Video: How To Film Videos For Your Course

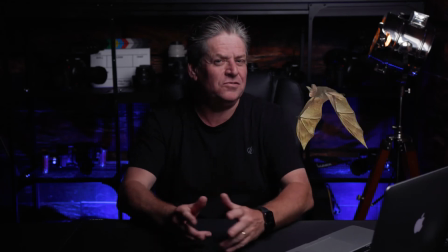(8:15)
This is what the main light looks like on its own. Kind of looks like a horror movie. We've got all this shadow going on.
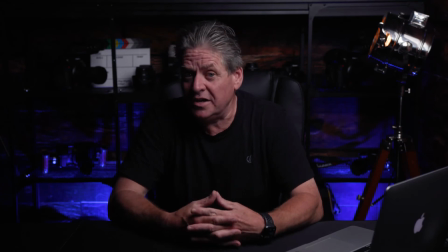(8:21)
So to remove this shadow, we need a fill light. I'll just turn that fill light on, and there we go.
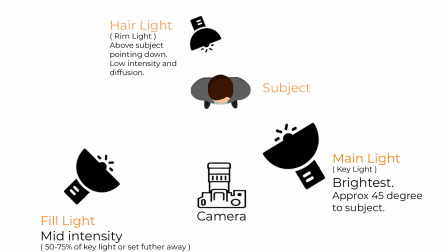(8:26)
That's now reduced the shadow. Now the fill light is set at the opposite direction to the main light, again at a 45-degree angle. The fill light, it's either dimmed or it's either further away. It's not as bright as the main light. And the purpose, like the name suggests, is to fill in the shadows.
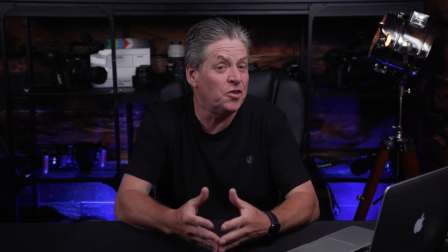(8:44)
And then the optional light, the rim light, sometimes called the hair light or the backlight, if I turn everything else off so you can only see the rim light.
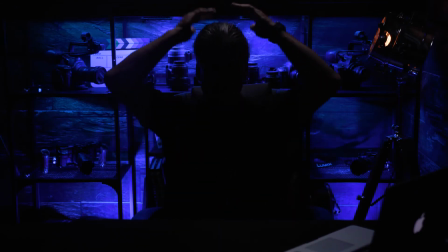(8:52)
There you go. You can see it just lights the top of my head and gives me a bit of an outline.
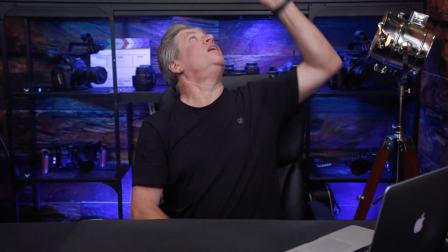(8:57)
I'll just turn everything back on. Oh, that's better. Now the rim light, it's mounted just above my head, slightly back to give an outline.
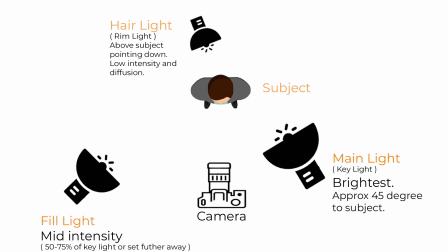(9:05)
It gives a little depth to the shot, and I'll put a link to my lighting setup slide below so you can download it if you like. So, we've got your camera set up, we've got your lighted all sorted. What about audio? Let's talk audio. You know, if your lighting's not 100% and if you're not perfectly framed in the shot, your audience, they're not going to really mind that much. But the big retention killer is poor audio. Now, if you're using a desktop mic like say a Yeti or a Rode like I've got here on a boom arm and you don't mind that being in the shot, maybe that's the look you're going for. You're gonna be just fine. The problem with these mics, if you move them out of the shot, they're then too far away. The audio, it won't sound great. These mics, they've got to be about 6 to 8 inches away from your mouth for these to sound good. If you don't want the mic in the shot, you've got an option. So, You can go for a shotgun mic, and that's what I'm using here. It's just up here, just above my head, just out of shot. Or the other solution that I really like is a lav mic.
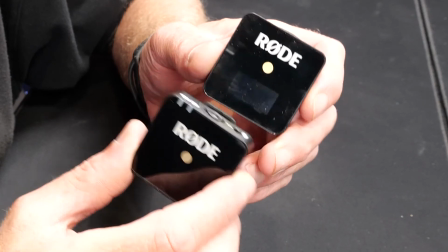(10:11)
I love the Rode wireless Go mics.
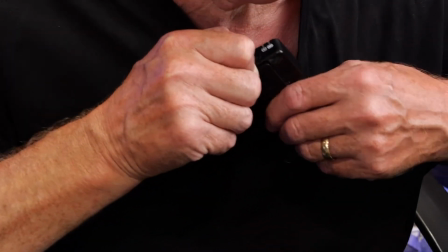(10:13)
You just plug the receiver into the camera, you clip the other one, which is the transmitter, with a built-in mic to your shirt, and that's it. Quality audio without the mic in the shot. Now, before we wrap up, let me give you some tips that are going to make it a whole lot easier for you to create your videos. Don't try and record a lesson all in one go. Record it in sections.
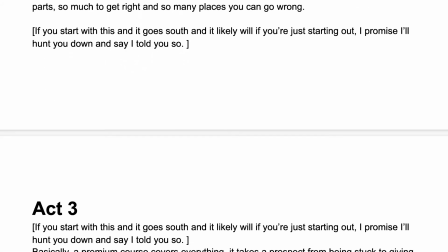(10:34)
If you look at one of my scripts, you'll see that I chunk it into sections. I actually call them acts.
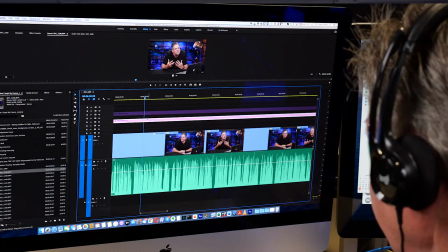(10:39)
I'll record each section and then just piece it together when I'm editing. It makes it far easier to do. It makes it easier to keep your energy up and sound engaging when you're just delivering in short sections. This is exactly how I did this video. I can review each section before moving on to the next. I can adjust my tone, my pacing. It's far easier to adjust when you review the last take. And if you don't like it, you've only got to reshoot one small section and not a full lesson. And lastly, the last tip that I'll give you, and this will save you a lot of time. If you can't leave all your equipment set up permanently, before you dismantle it, mark the position of your camera, mark where it stood, make a note of the angle of your lights, your settings, take measurements, take photos. If you don't, every video you shoot is going to look different.
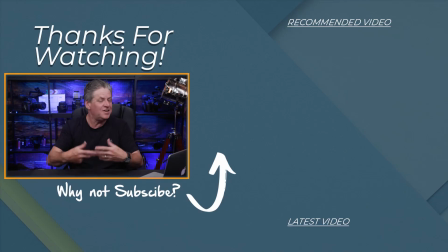(11:30)
To build engagement, you need consistency. Well, that's it. I hope you enjoyed it. I hope this has really helped you. So, until next time, bye for now.